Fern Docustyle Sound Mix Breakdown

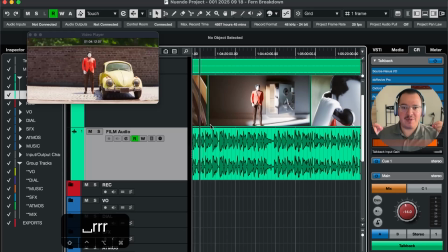4:00 So if it's going to be a very heavy full-on orchestral piece that is going to be used as your song, then you probably won't have any sound design or any sound effects underneath that. But if you have minimal guitar and piano playing, plucking,
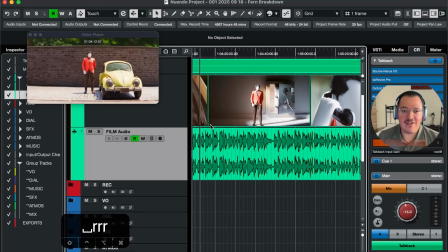4:21 playing music on in the background, then you could borrow your scene to use any more sound effects. So it's a balance. And of course, also, we want to make sure that the most important thing that we hear clear in this type of content is the voiceover,
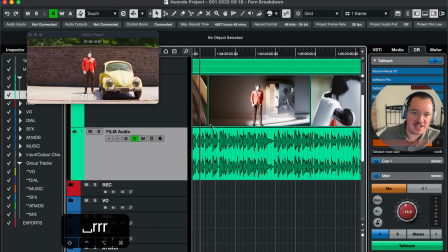4:39 because the voiceover is narrating the entire story for you in order for you to follow the film from A to B and finish the entire film. So let's see what more type of music we've got in this mix. And a safecracker by night.
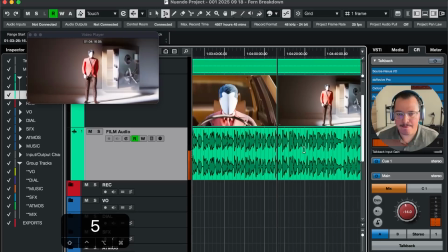4:58 He breaks into banks and department stores and snatches their cash deposits. He dream.
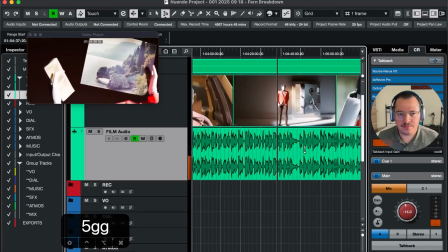5:03 A house on the Spanish Mediterranean marks a month. That is not. They don't know where to stash their millionaire.
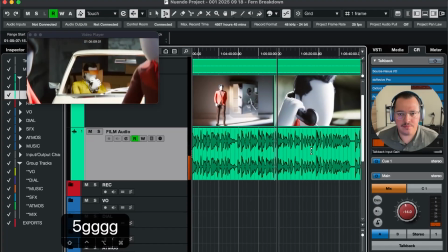5:08 No press. Now they just need to figure out what to do with him.
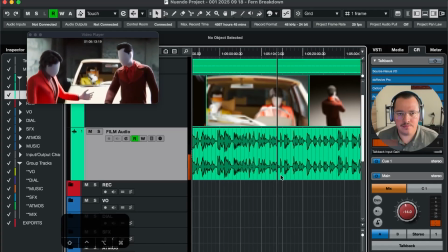5:12 First, they need to bring him somewhere safe, quietly, so that no one will recognize him.
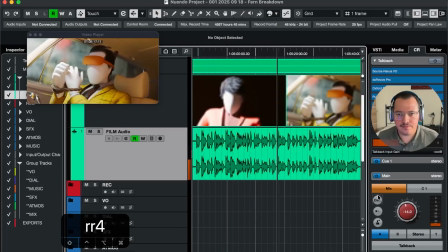5:17 But how do you move a hostage without anyone noticing?
Now, so what you will have here is you've got a
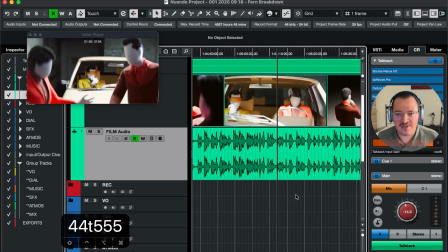5:25 transition from some music that shows some suspense, like some horns that go bomb,
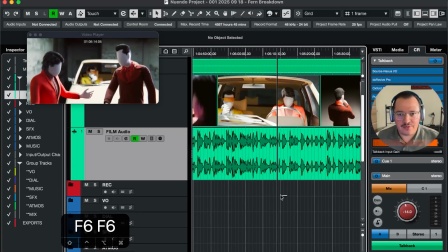5:33 and you then go into some sort of
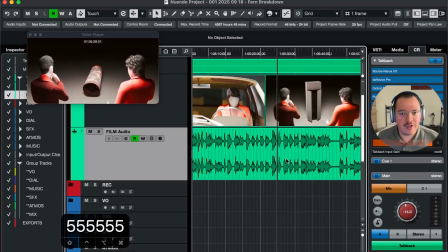5:38 drum groove beat that Every time.
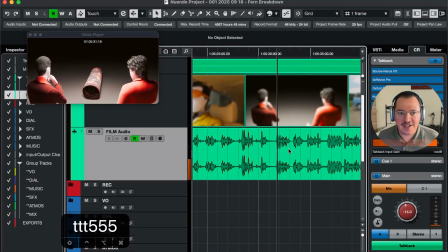5:42 Roll him up in a carpet. That could work. that is actually complementing the video in the moment that there's a little explanation of what the guys were thinking.
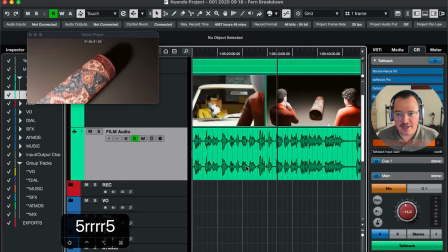5:57 So it's
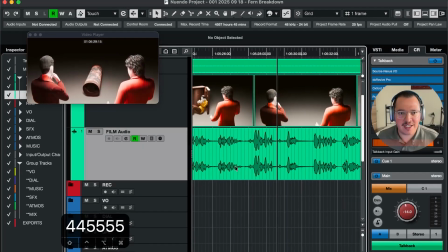6:01 the easiest parts for adding sound effects to this type of content is just looking at what's happening on screen. Now we have a very clear rolling of
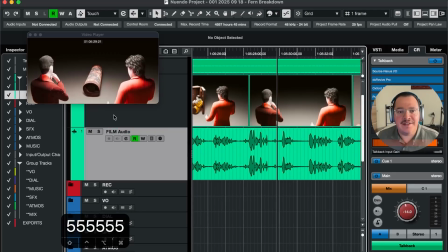6:17 a carpet, and this is something that we'll think,
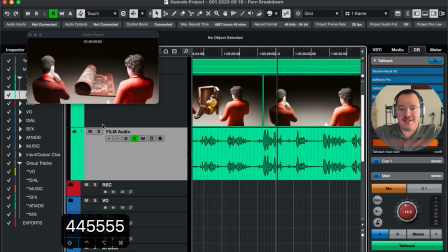6:22 okay, let's not have lots of music playing in the background. Let's have a low amount of music, just like a little drum beat, having it there, and
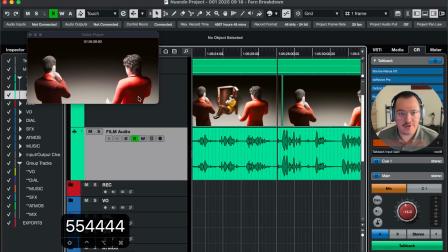6:34 that gives space for the rug sound effect to be added on there.
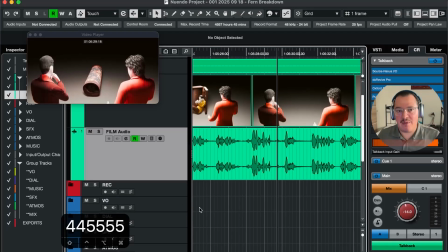6:41 So it's really about finding a balance between what you see, what you want to hear, and what you're hearing at the same time.
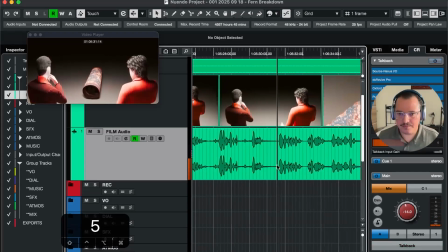6:50 That could work. Allenberg heads out to get one, 2 by 3 meters.
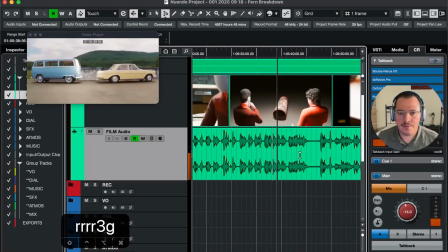6:55 Kron stays in the car where they can safely transfer Albrecht into a Volkswagen van and wrap him up like a burrito.
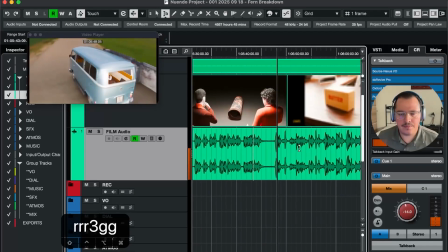7:03 It all starts with this: butter.
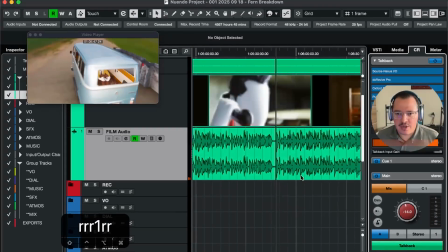7:09 Now, so one thing that is important about
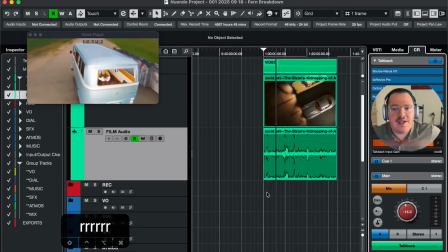7:13 this content is to always keep in mind the type of camera movements that you have from one shot to another.
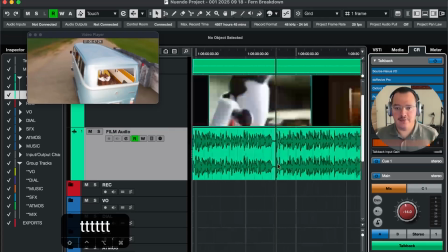7:21 So what we see here is
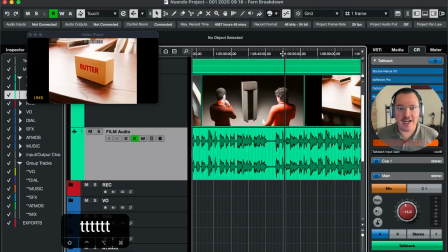7:25 zooming in on the cars, zooming out into butter, zooming out again,
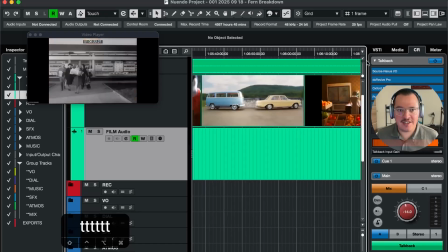7:34 going past a little market, zooming out. Oh, I went a little bit too fast there.
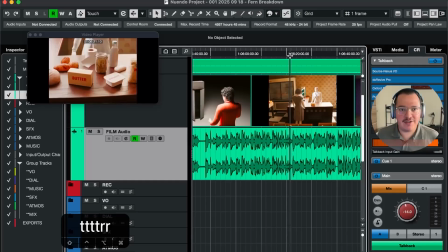7:40 Zooming out, seeing a little crowd.
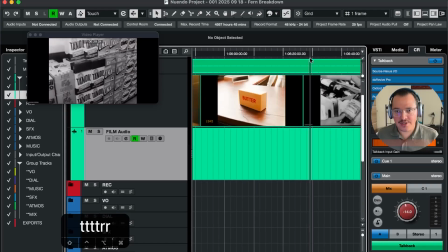7:44 So everything that you see warrants sound effects, but it doesn't always need to have sound effect.